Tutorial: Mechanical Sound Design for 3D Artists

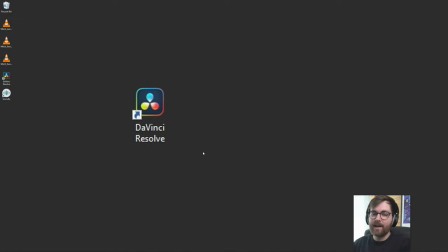Today, we're going to be doing sound design in DaVinci Resolve, and we're going to be using an amazing sound effects library called Soundly.
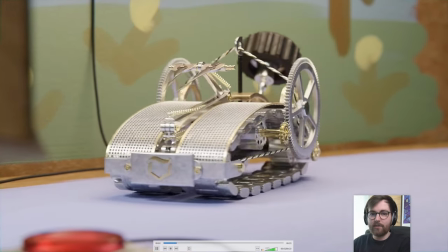So I have prepared a 3D animation of this swan. I'm not really sure what it is.
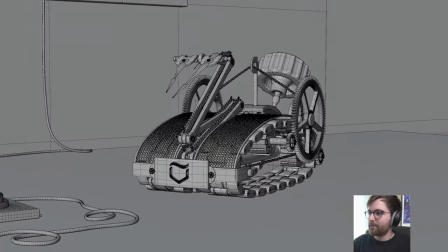I just ended up with this after playing around with some stuff in Blender. So this was made using my mechanical creature kit, link in description.
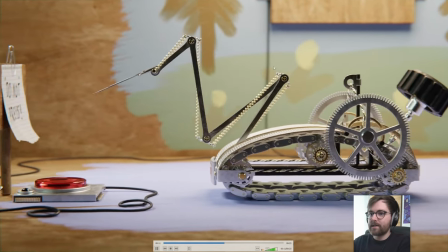You don't need that for this video, by the way. Today, we're only going to be doing sound design. So in this tutorial, we're going to be using DaVinci Resolve.
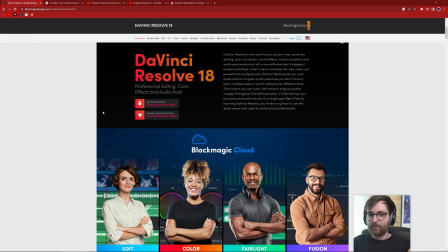You can download it for free. We're only using the free tools in that software today, and we're going to use a sound effects library called Soundly.
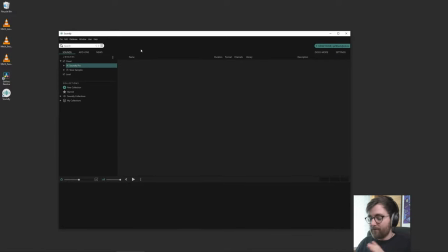So if you haven't seen Soundly before, it's really cool. Before recording this tutorial, I actually reached out to Soundly and I said, hey, could you make like a promo code for Soundly Pro so that anyone who watched my sound design tutorial can just get a month free or something? And they were like, yeah, we'll give your viewers 3 months free. So yeah, you can use the promo code Polyfjord.
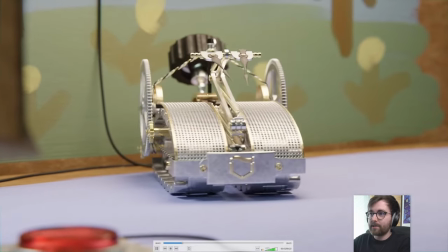It's an insanely big library. It's really nice. And what's even cooler is that I told them that we'd be doing sound design on some mechanical creature that I'd be making.
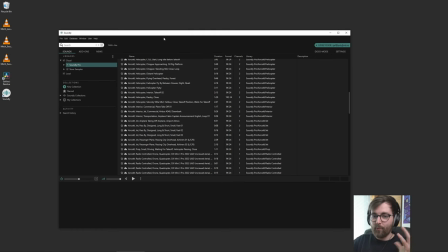And then they said to me, what if we just make a sound effects pack with sounds that will be really nice for mechanical creatures?
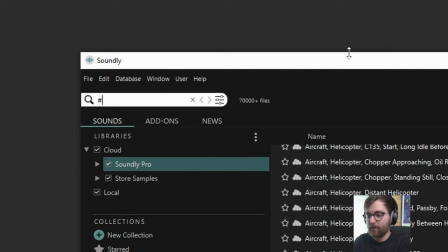I'm like, that would be awesome. So now if you search for hashtag Polyfjord, I'm not sure if you even need the hashtag.
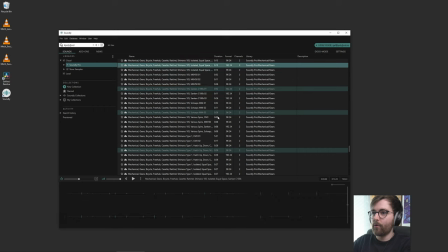They have made a really large library of all kinds of mechanical sounds. So this is going to be super valuable for just finding mechanical sound effects just a little bit easier.
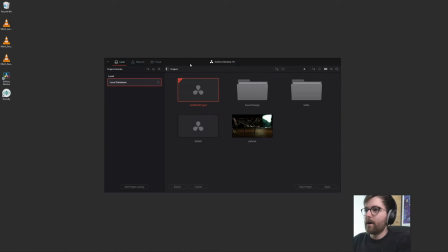So yeah, let's open up DaVinci Resolve and let's do some sound design. So I'm just going to do an untitled project and then just right click import media.
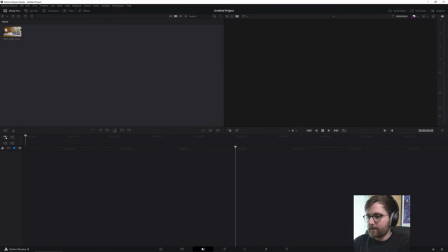So I'm just going to take this on my desktop. Let's go to the editing tab and let's just drag this onto the timeline.
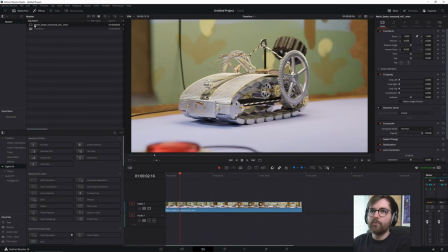So the first thing that we're going to do, if this is lagging for you, I recommend that you right click on the footage and you click generate proxy media or optimized media. And this will essentially turn your footage into a format that is a little bit easier to work with.
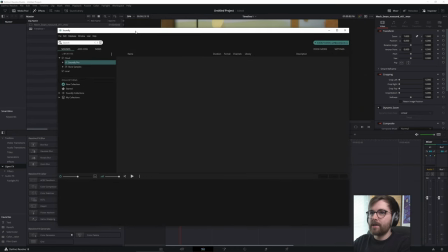Okay, so now what we can do is we can just make some room here. So let's go ahead and fire up Soundly. And now I'm going to show you how incredibly powerful this software is.
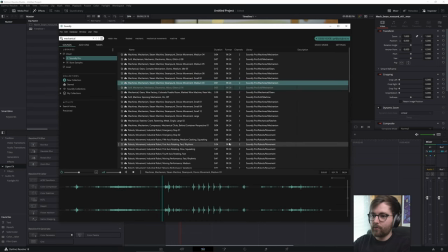So to use it, simply click on the sound you want to use. You can click here and you can click and drag. And then you just pull this into the timeline. So now when you press play, it's in your project file.
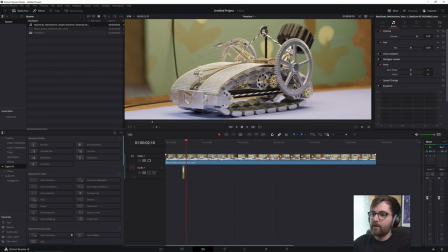So our goal is to line up the actions in the animation with sound effects that we see fit. But there are some things that I want you to think about before starting this. First of all, I am using a wireless headset, but I am using a cable. And that is really important because if I were to use the Bluetooth on this headset, there would be a significant delay.
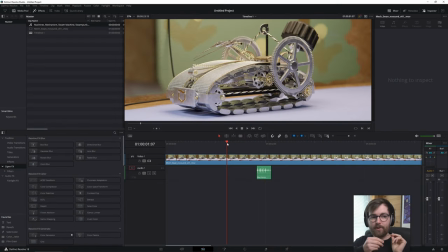If you have a headset with a cable, I can recommend using that instead of Bluetooth headsets. Okay, so what I usually like to do is that I like to just look at the animation and see what's happening.
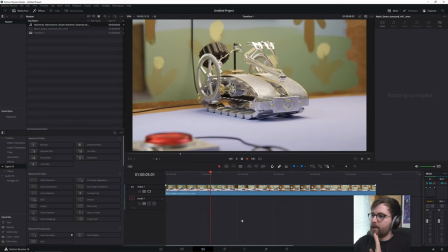Let's actually just watch through this. Okay, so I think that we are gonna need some friction for when this is turning around.
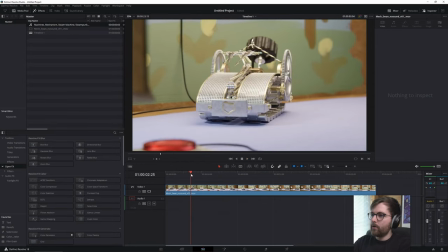This is a metal material on wood, and we definitely got some of these gears here.
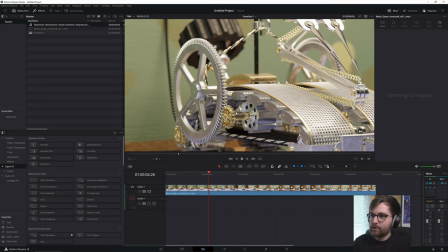These are working. That wouldn't necessarily make that much noise in real life, but it looks like it could. So that means that we should, I think. Oh, this is really exciting, by the way.
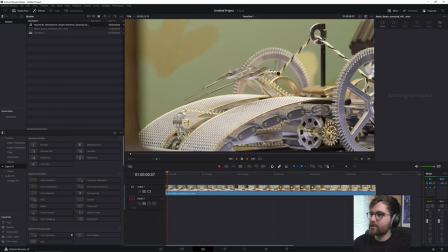I think this first motion at the very start here, it's sort of being activated, right?
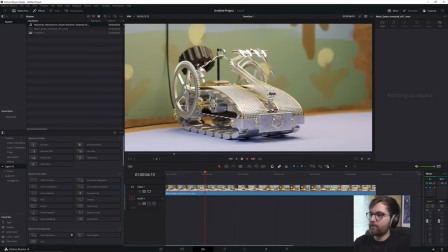Like a spring goes off or something. And then we start with the main sort of, we're gonna need some wind up sounds, I think.
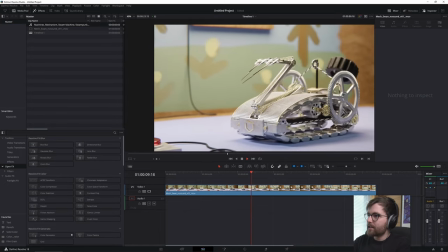We got more friction when we're turning back. I think when the neck is extending like this, we're gonna have to really get some spring sounds.
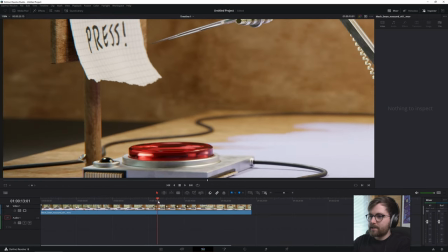And then maybe some like squeaky noises here, like we want some impact sound of when the beak of this bird, I guess, is hitting this button.
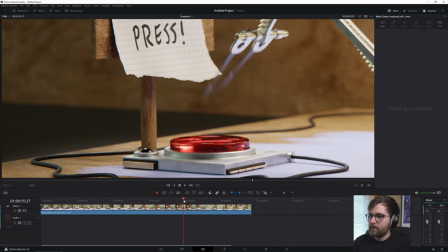Because this is plastic and metal. So I definitely want to emphasize this impact sound.
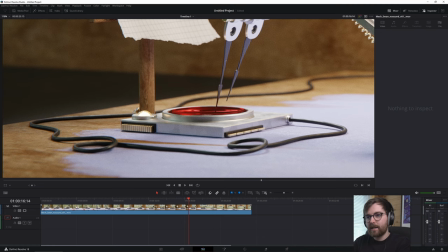And then when it hits the bottom. And then this light is like a cool electronic light sound.
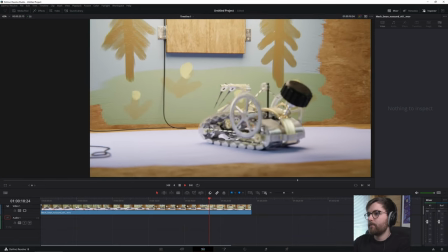I think that could be nice. And then we move back. More friction. Yeah, and then another spring sound when this goes up.
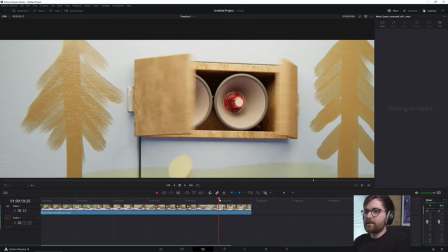And then definitely some wooden impact sounds when these doors are open.
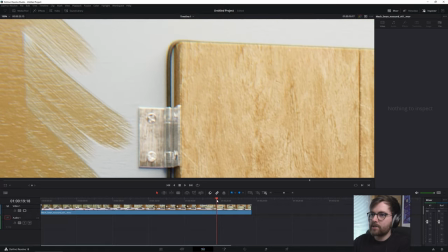We could also do like a metal impact sound since these hinges are collapsing together like this. Dink-a-dink.
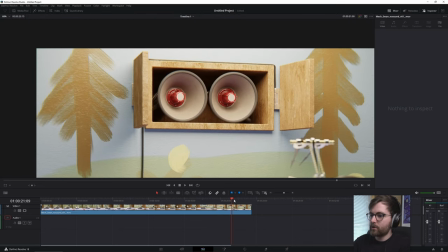So what I'm doing right now is that I'm just making a mental image of what kind of audio should we be looking for.
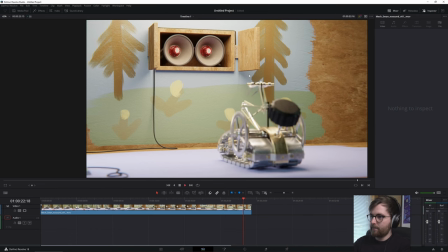I really like the motion of this head.